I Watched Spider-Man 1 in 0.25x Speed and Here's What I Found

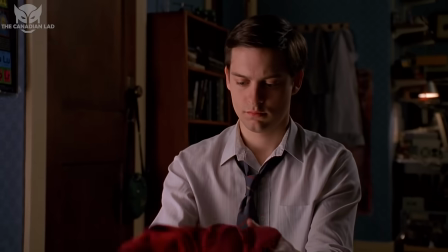[0:07]
Hey everyone, I'm the Canadian lad,
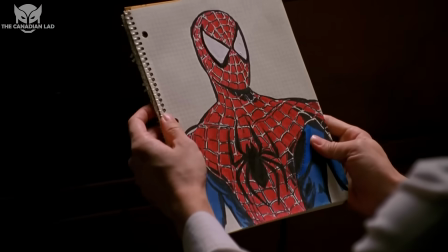[0:09]
and this time I have watched Sam Raimi Spider-Man 1 in 0.25x speed and found 24 new details that you might have missed in regular speed.
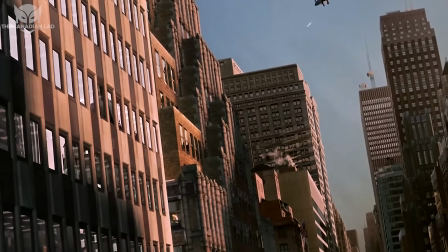[0:18]
So without wasting your time, let's jump straight to the point. Number 1.
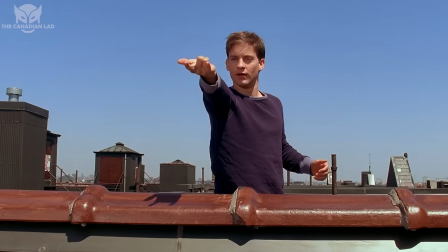[0:22]
This depiction of Spider-Man has organic webbing, but that doesn't mean he can shoot his web through his suit.
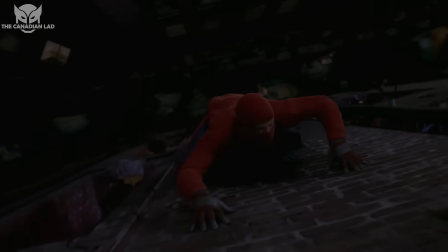[0:27]
He still needs some kind of a nozzle in order to shoot his web while wearing the suit,
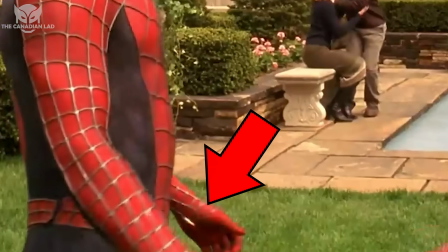[0:32]
and that's why we get a glimpse at Peter's web shooters for less than a second when he saves MJ.
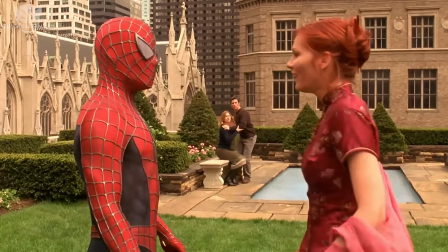[0:37]
This is the only scene where his web shooters are visible, and without slowing down the speed, it almost becomes impossible to notice it.
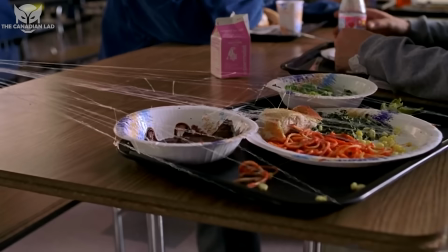[0:44]
Number 2. When Peter Parker accidentally shoots his web at school, he was actually making the Spider-Man hand gesture,
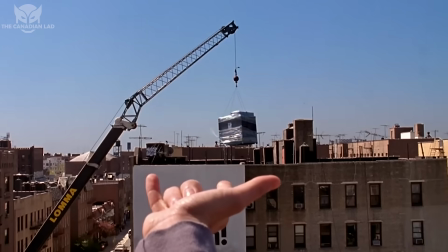[0:51]
and 5 minutes later in the movie, Peter discovered that this is the only hand gesture that activates his organic webbing.
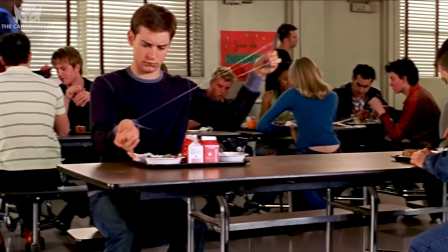[0:57]
So even before we get to see this scene, we were already introduced to this hand motion.
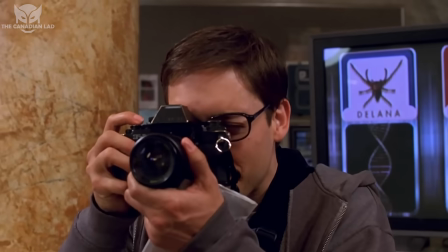[1:01]
Number 3. At the beginning of the movie, Peter Parker takes a couple of pictures of MJ at the lab that they visited for their field trip.
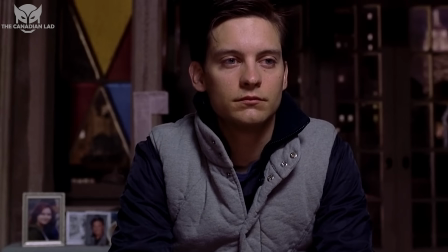[1:08]
One of these pictures appears once again in Spider-Man 2 when Peter goes to his apartment,
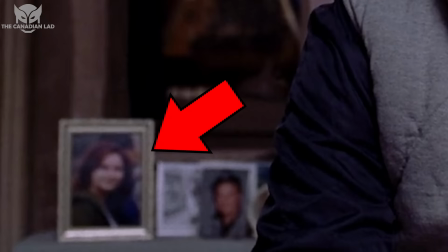[1:12]
and in the background we see a framed photo of Mary Jane where she is wearing the same outfit as she did while taking these pictures.
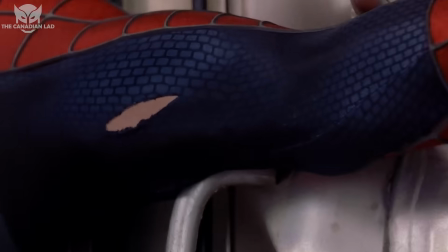[1:19]
I've already watched Spider-Man 2 in 0.25x speed, so more on that when I release that video.
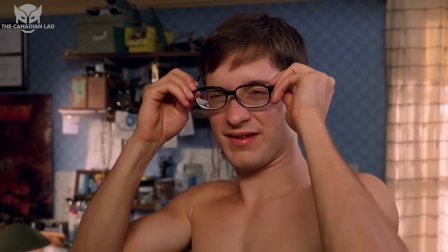[1:24] Pizza time.
Number 4. When Peter gained his powers, they incorrectly blurred the entire screen when Peter realizes he doesn't need his glasses,
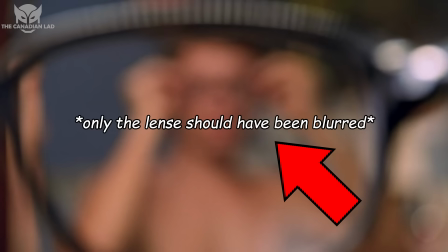[1:33]
whereas they should have only blurred the screen through the lenses.
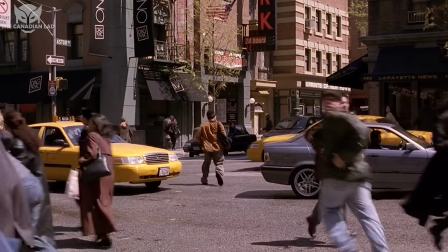[1:36]
In Spider-Man 2, however, they recreated the exact same effect, but this time they corrected this mistake and only blurred the screen inside the lens.
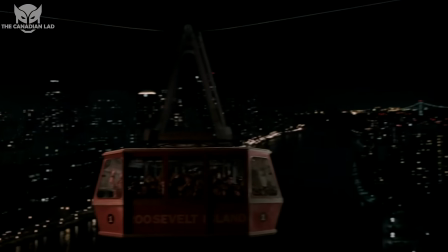[1:44]
Number 5. In the final fight where Spider-Man had to save MJ and a tram full of kids, he was lowering the tram so that it could land on the small boat.
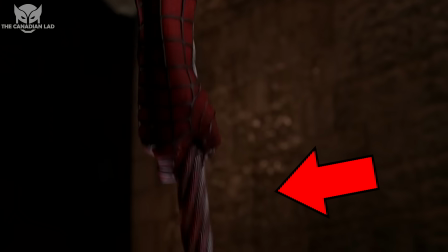[1:52]
But notice Spider-Man's hand leaves a trail of blood on the cable as he lowers it. Now questions can be asked, how is he bleeding through his suit?
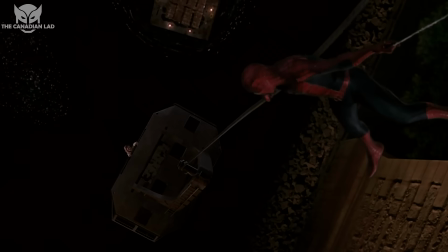[1:59]
And the answer could be that the weight of the tram has extracted a heavy toll on his hands, resulting in extreme bleeding.
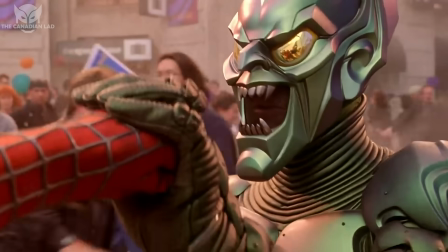[2:05]
Number 6. When Spider-Man punches Green Goblin during their first fight,
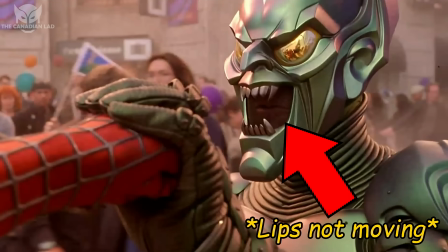[2:09]
the stunt double slips inside the Goblin's suit can be seen not moving, but Willem Dafoe voiceover's impressive.
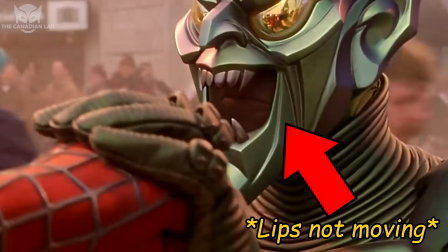[2:17] Impressive!
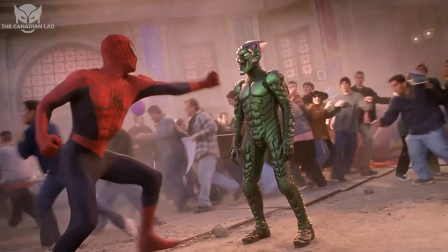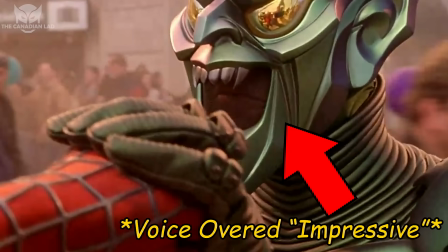[2:24]
This is probably a small error in editing, but I thought I'll put this in the video anyway.
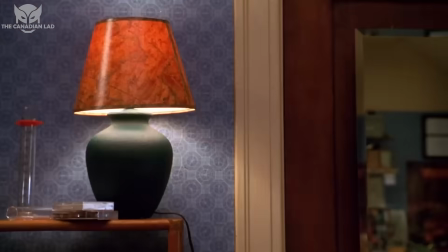[2:29]
Number 7. In the scene where Peter tests what he can do with his webbing, Aunt May knocks on his door to ask if he's okay.
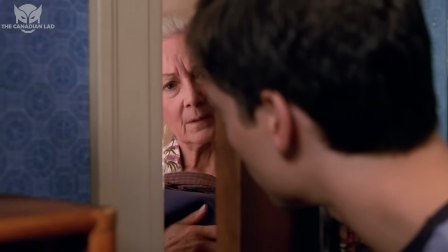[2:37] Peter? What's going on in there?
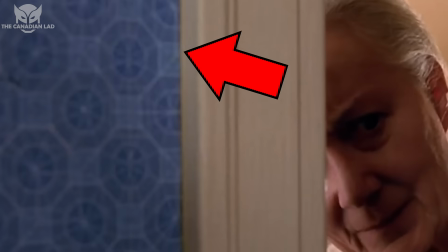[2:42]
Now if I zoom in, then you'll be able to see that Peter's wallpaper is made up of spider webs.
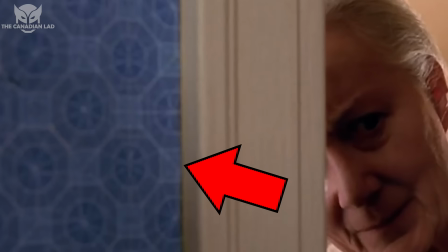[2:47]
This one is indeed an awesome attention to detail. Number 8.
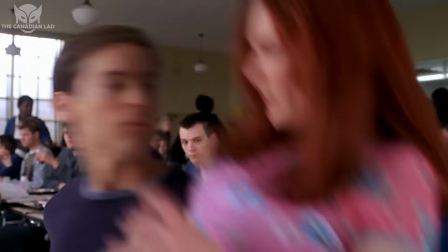[2:50]
In the scene where Peter Parker catches Mary Jane's lunch on the tray involved no CGI.
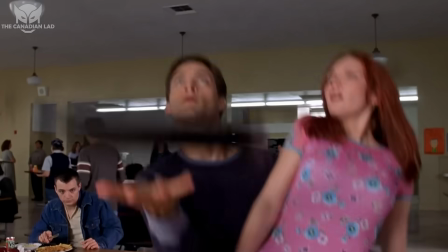[2:56]
That's right, they used a sticky substance to keep the tray planted on his hand. Eventually, after many takes, Tobey Maguire performed the stunt exactly as seen.
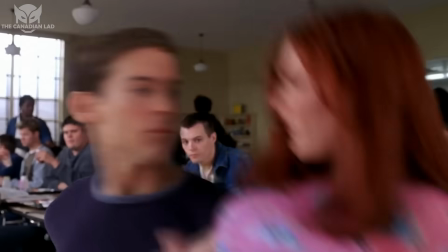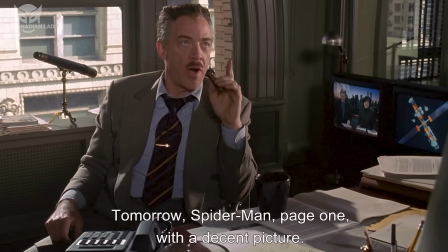[3:11] Great reflexes.
Number 9. When J. Jonah Jameson was asking for better pictures of Spider-Man, he was told that Eddie has been on it for weeks.
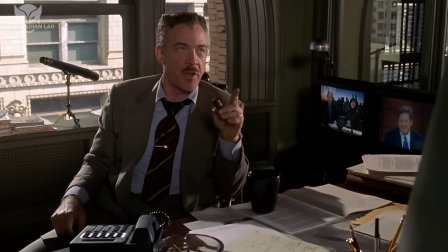[3:20] Tomorrow morning, Spider-Man, page 1 with a decent picture this time. The problem is we don't have a decent picture.
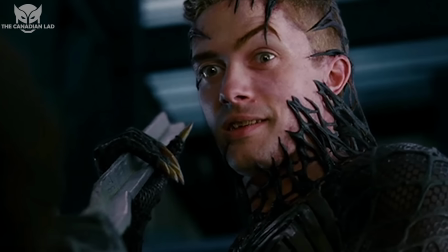[3:25] Eddie's been on it for weeks. We can barely get a glimpse of it.
This is a huge reference to Eddie Brock, who becomes one of the main villains, aka Venom, in Spider-Man 3.
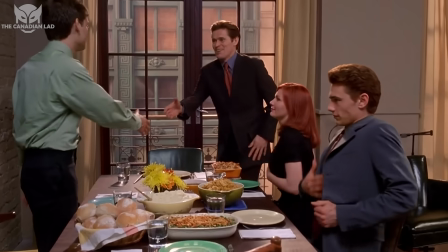[3:34]
Number 10. At the Thanksgiving dinner at Peter's apartment, all the costumes of every actor represent each of their characters.
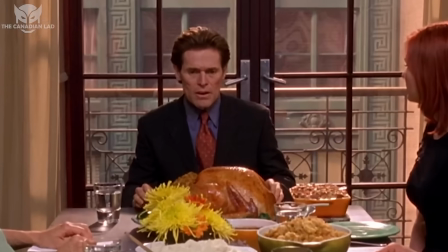[3:40]
For example, Spider-Man wears the Green Goblin's color, while Green Goblin wears a red tie that represents the color of Spider-Man.
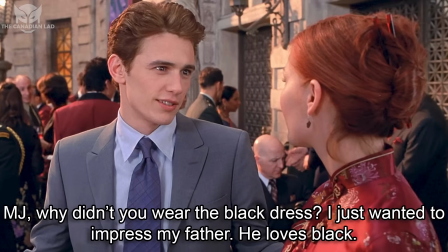[3:47]
Also notice Harry told MJ to wear something black in a previous scene in order to impress his father,
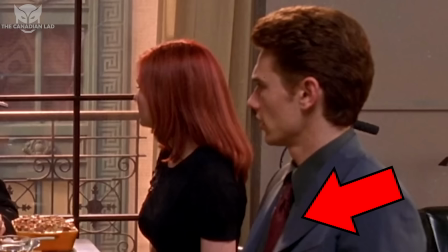[3:53]
and that's why MJ is wearing black, and Harry is also wearing a red tie, which indicates in the future he will become the new Goblin.
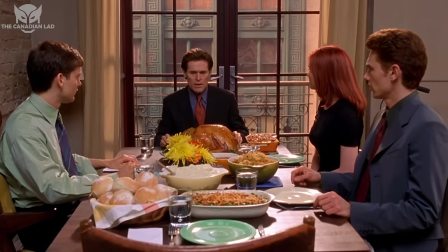[4:00]
One thing we gotta keep in mind is that no actors come up with random clothes and shoot their scenes.
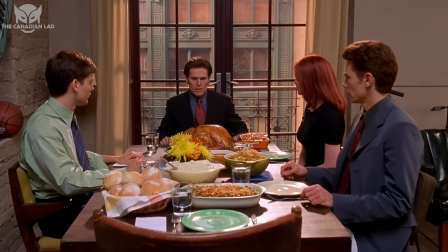[4:05]
It's the costume department that decides what they're gonna wear, and that's how they color code the entire movie to represent different sorts of values.
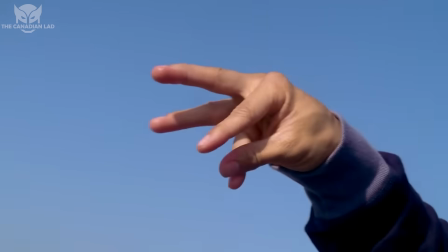[4:12]
Number 11.